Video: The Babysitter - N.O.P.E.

This video is sponsored by Skillshare. Stay tuned to the end for more info. Also, this movie features an incredible amount of blood and gore.
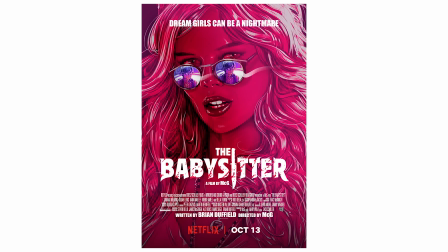0:08 And while it's YouTube and I don't want it to get monetized and it's also sponsored, so I'm going to do my best to censor stuff with Ryan from High School Musical.
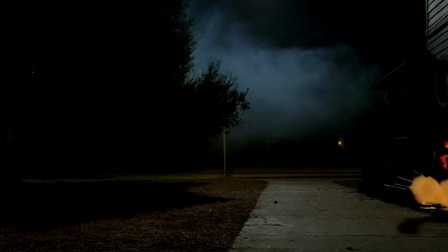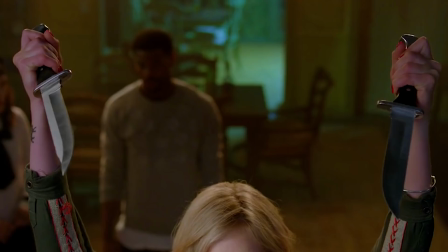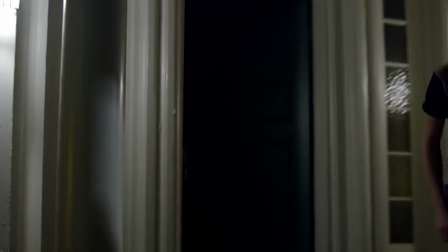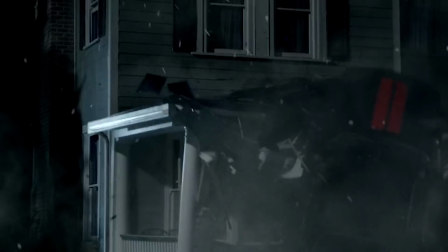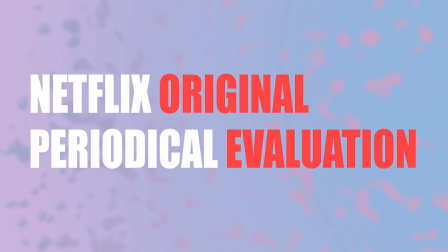0:55 Welcome back to my Netflix Original Periodical Evaluation series, or NOPE for short, or EPON for short if you say it backwards.
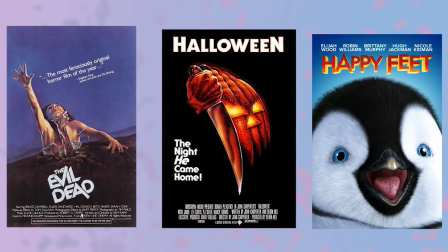1:03 You see, I love horror movies. Movies like The Evil Dead, Halloween, and Happy Feet are incredibly spooky tales that I hold very dearly in my heart.
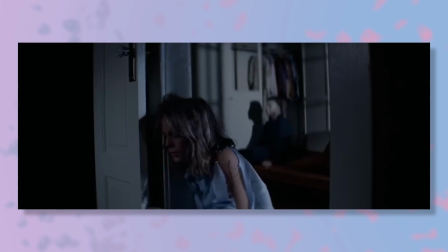1:12 They can be funny, scary, or gory. All of it's amazing.
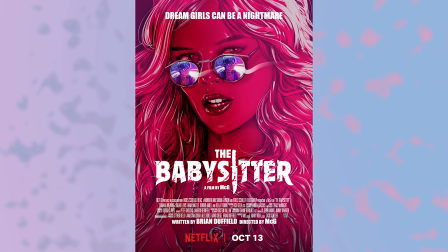1:17 Last year, this Netflix original known as The Babysitter dropped, and on my 2017 list, I gave it a 2 out of 10.
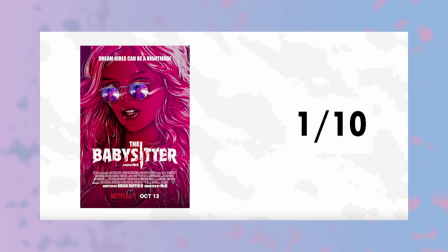1:24 Which was actually quite harsh. It should have been a 1 out of 10. Nah, I'm kidding. It should have been a 0 out of 10. Nah, I'm still playing. It should have been a 5. Point. 2.
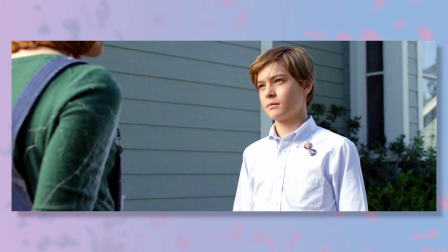1:33 It's definitely not unbearable like The Kissing Booth, but it tries way, way too hard to be cool, and it's incredibly distracting.
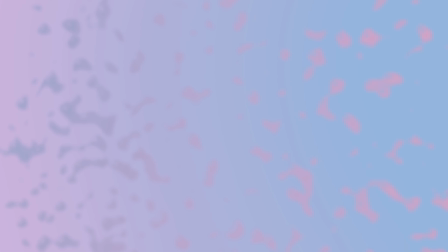1:42 Every second of it just wants to throw something in your face to impress you, but it comes off like a little kid screaming at you, hey, hey, I can do this thing, look at me,
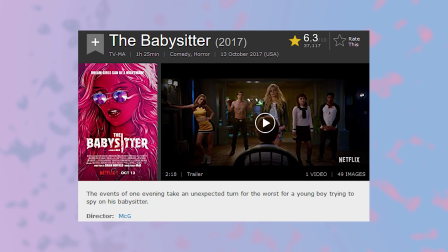1:50 I can do this thing! My first thought was to check out the director behind the project and it turns out to be Mick Jagger directed the film.
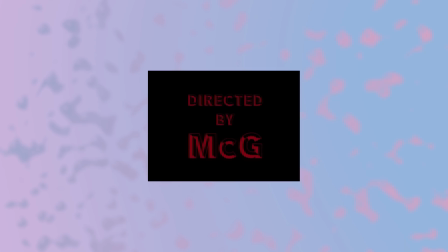1:57 Good ol' McDonalds. What kind of name is Mick G? Sounds like an infection.
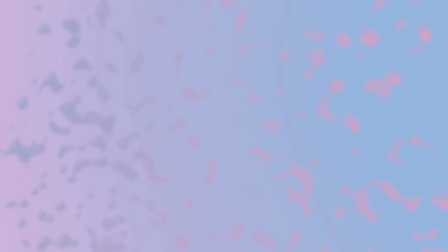2:02 You'll be pleased to find out that the film stars two of the greatest internet personalities to ever exist, King Bach and Bella Thorne in my ass.
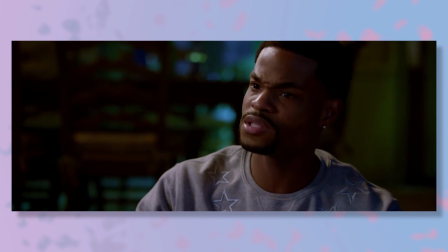2:10 These two can't act to save a life, and you'll see just how bad.
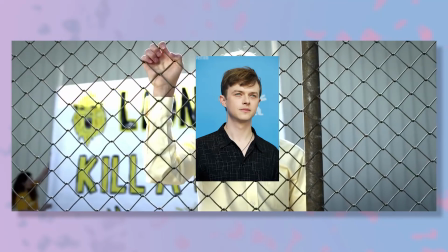2:14 The movie stars this kid who is totally not pre-bubescent Dan DeHaan in his fight against a bunch of satanist teens and shit.
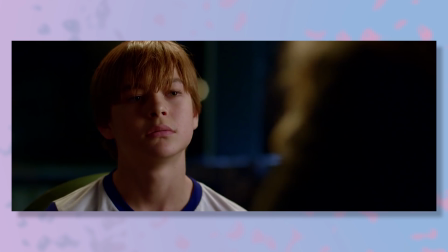2:20 They're all out for his blood, but he likes his blood so he wants it to stay in there.
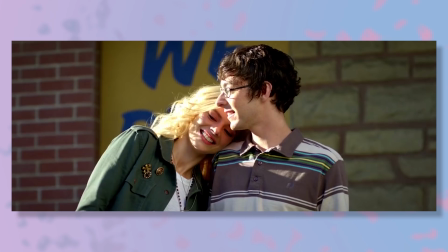2:25 The main girl he's battling is the babysitter Samara Weaving, who is really the only saving grace of the film.
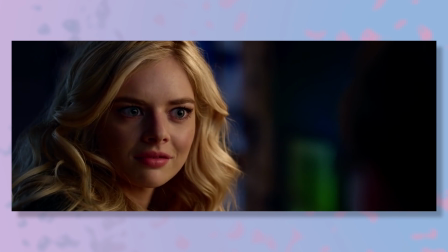2:31 Her name in the movie is Bee,
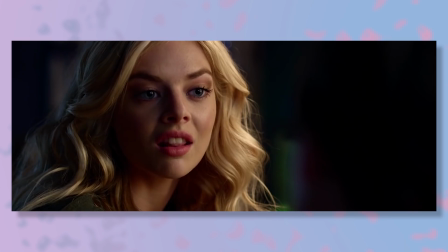2:33 and I don't know how she got involved with this Bee movie. she has way more talent than this movie deserves so the movie starts with this little
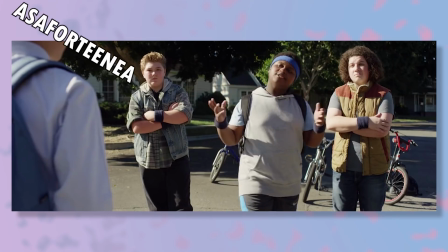2:41 Ken doll getting picked on by some bullies we
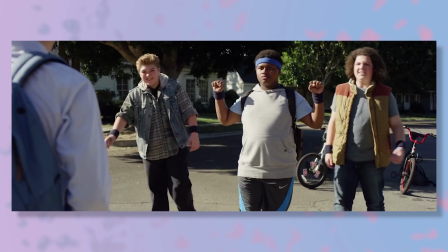2:48 as a viewer are supposed to assume he's a massive nerd
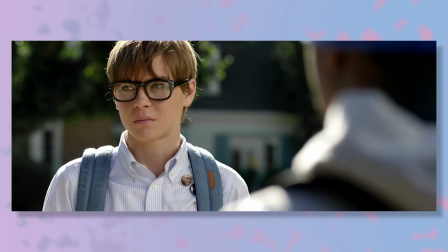2:51 because he tucks in his shirt and wears glasses when in reality he looks like a poster child of Old Navy there is nothing stereotypically
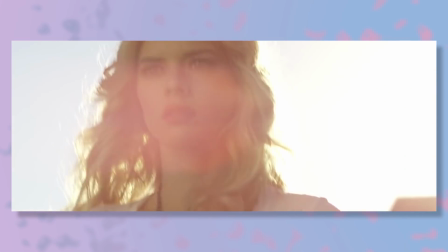2:58 nerdy about his appearance so while he's getting picked on goddess Athena comes in over here to try to save his ass by threatening one of the bullies with the
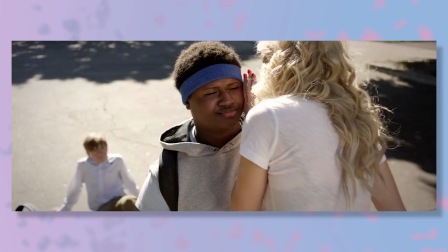3:05 hardest threat.
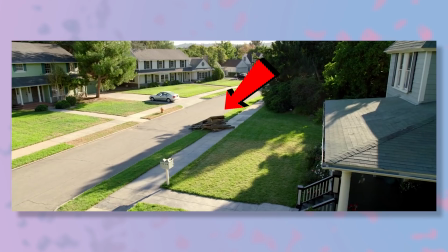3:11 So she drops him at home and we get very obvious foreshadowing, here, here, here, and here.
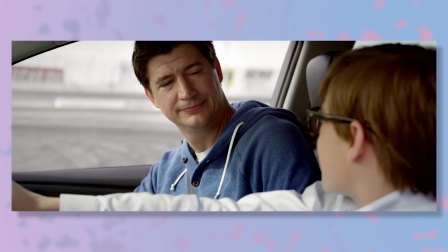3:18 His dad takes him to teach him how to drive, and I'm sorry but this man looks like a thumb.
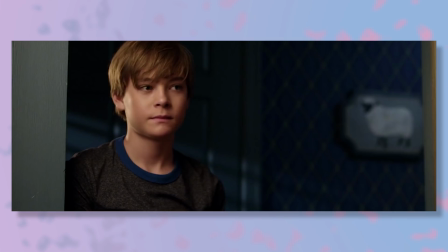3:24 So it turns out the parents are going away because they want to FUCK. So little Ken doll here needs BB to babysit him.
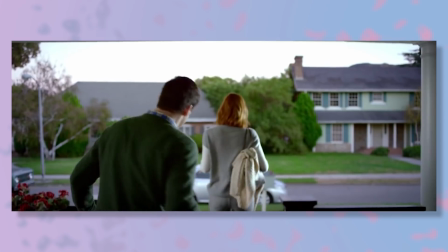3:29 For some distracting and dumb reason the camera goes first person very randomly without a purpose for a moment.
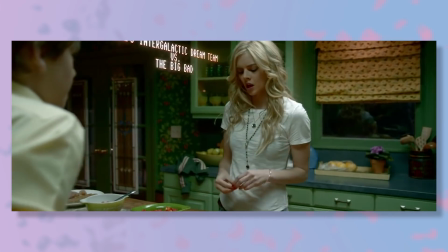3:34 And then we get a montage of the two hanging out together while she babysits him. We also get a lot of in-your-face text on screen that are just so annoying and pointless.
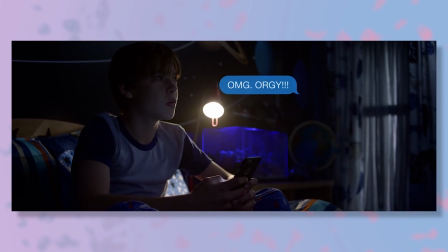3:43 You'll see that throughout the movie they add in some weird text to seem cool, but all it does is take you out of the film.
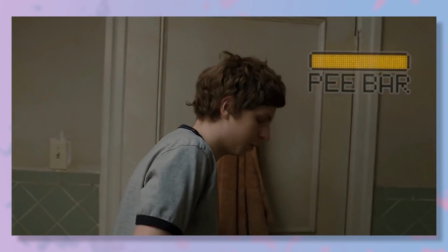3:49 It adds absolutely nothing to this movie. In a movie like Scott Pilgrim vs. The World, the text on screen adds so much to the humor and aesthetic in the world,
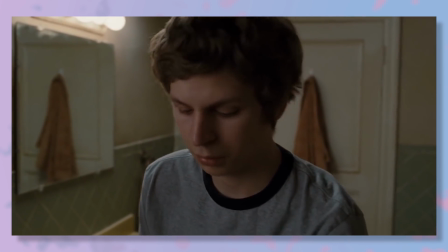3:57 because it's a part of the world itself, because the world has no rules.
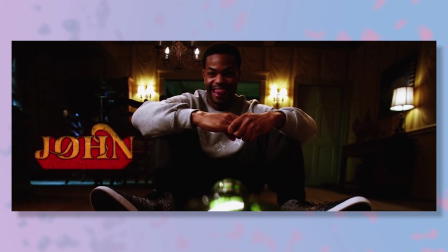4:01 But here in The Babysitter, it just throws in text randomly to seem cool or tell you exactly what to think at a certain time.